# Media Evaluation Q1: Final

does your media product use, develop or challenge conventions of real media products? Establishing conventions. Textual analysis studies of music videos enabled one to recognise the conventions of real media products. One decided to study videos of the same acoustic genre to Emily Denton, to ensure that I was able to pinpoint key features of music videos. This would then allow me to either adopt or challenge such conventions depending on what I felt was most suitable. Following conventions. One aspect of my analyses was my focus on camera angles and shots. Crucially, I felt that it was important to frame the shots in my music video correctly in order to establish Emily's identity as a new artist. Laura Marling's music video to Rambling Man utilised many close-up shots of her
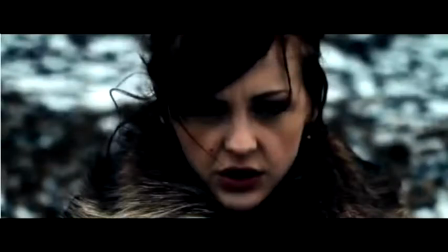face to make her instantly recognisable as an artist and to allow her to connect with the audience.
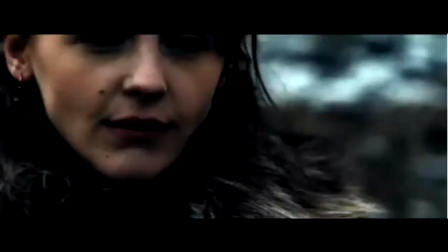Essentially, this is reflective of Goodwin's observations that the record label demands specific
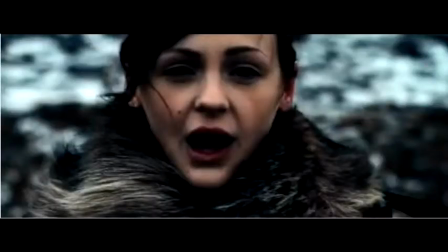representations of the artist in order to build their identity as a star. So I chose to conform to this shot type as it meant I could build Emily's star image motif much like the record label chose to do for Marling, as she isn't incredibly well known. Originally, I decided to film the performance aspects of the video outside. This would have given me the opportunity to develop the director's choice to have wind blowing and create atmosphere. However, I decided to challenge this as I believed it would be possible for Emily to make a stronger connection with the audience if there wasn't the distraction of the wind.
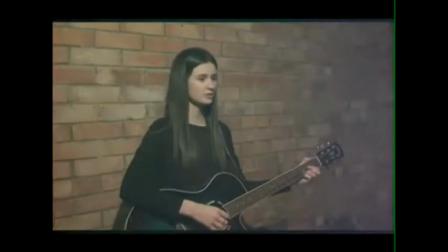The close-up shots ultimately allowed Emily to look into the camera lens and direct address was created.
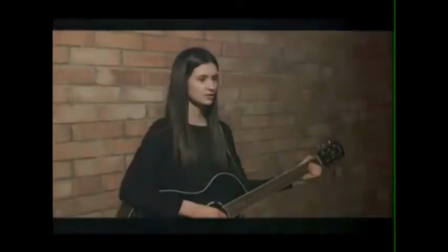Essentially, the face is the most important bodily feature for conveying emotion. Thus, Emily was able to set the tone of the song through her expression. Additionally, the close-ups could also be seen in Pink's music video to Perfect.
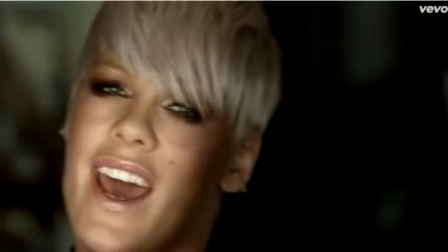The fact that Pink is an established artist was indicative that close-up shots are a conventional feature for most genres in order for the record label to represent the artist's star image. Gabrielle Aplin's music video to The Power of Love was hugely influential in the editing choices that I made for my music video.
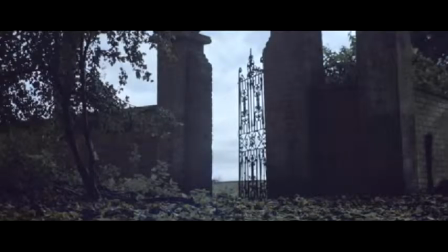In particular, the colour overlay. After analysing the opening 30 seconds of the music video, I noted how the blue-purple overlay gave a cold, isolated feel to the location of the music video, as well as making it look more dramatic. I wanted to develop this convention in my own music video by applying a similar overlay to establish the mood of the music video. Moreover, the Power of Love video had opening titles in the first few shots.
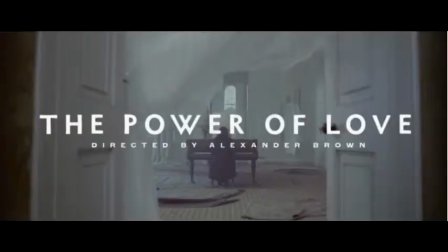One hadn't pinpointed this as a particular genre feature prior to analysing this video.
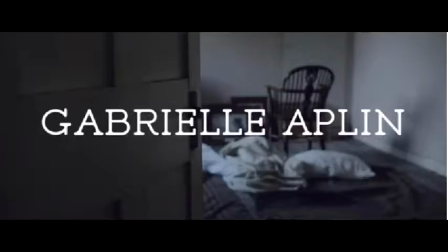Therefore, I wanted to consider carefully whether I would use, challenge or develop this form of real media product. One decided to utilise this convention as I thought it was an effective way to open the music video. The artist and their song title are clearly displayed so the audience can make the link between the artist, the song and the music video. In addition to the colour overlay and title, I decided to develop lighting techniques that the director for Ben Howard's music video Old Pine used.
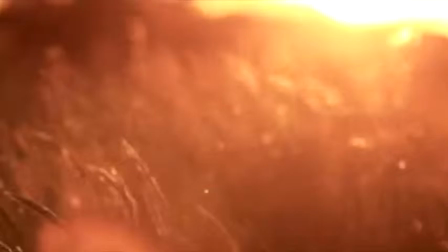Light reflections are used across the screen to give a warm and glowing feeling to the music video.
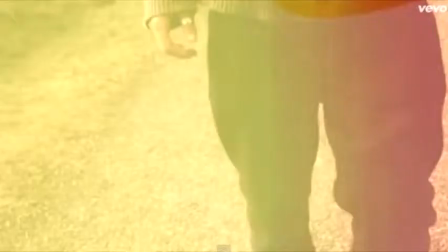I wanted to use a similar light leak reflection in my music video to create a warm atmosphere and that juxtaposes Heather's narrative. There were two particular close-up shots in the music videos that I studied which I wanted to develop in my own work because I thought they were particularly effective in causing mystery for the audience.
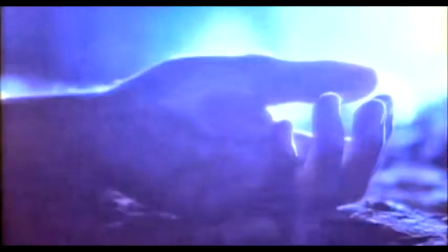Although Florence and the Machine and Aerosmith aren't acoustic artists, I found their music videos to be captivating and intriguing, especially in their use of varying shot types.
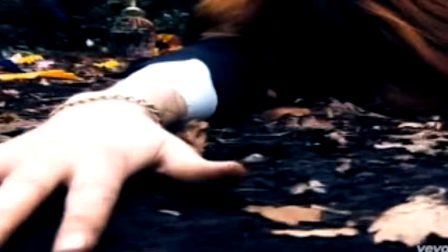The reason I wanted to develop this shot and use it for my own music video is because I felt it suited my narrative and allowed me to draw the audience in throughout the music video to ensure they watched until the end to find out who the hand belonged to. The composition of both shots is similar. However, the lighting in the first one is backlit, which means it's harder to tell whether it's a female or male hand. To develop this shot, I wanted to alter the lighting so I can make small suggestions about whose hand it might be throughout the music video.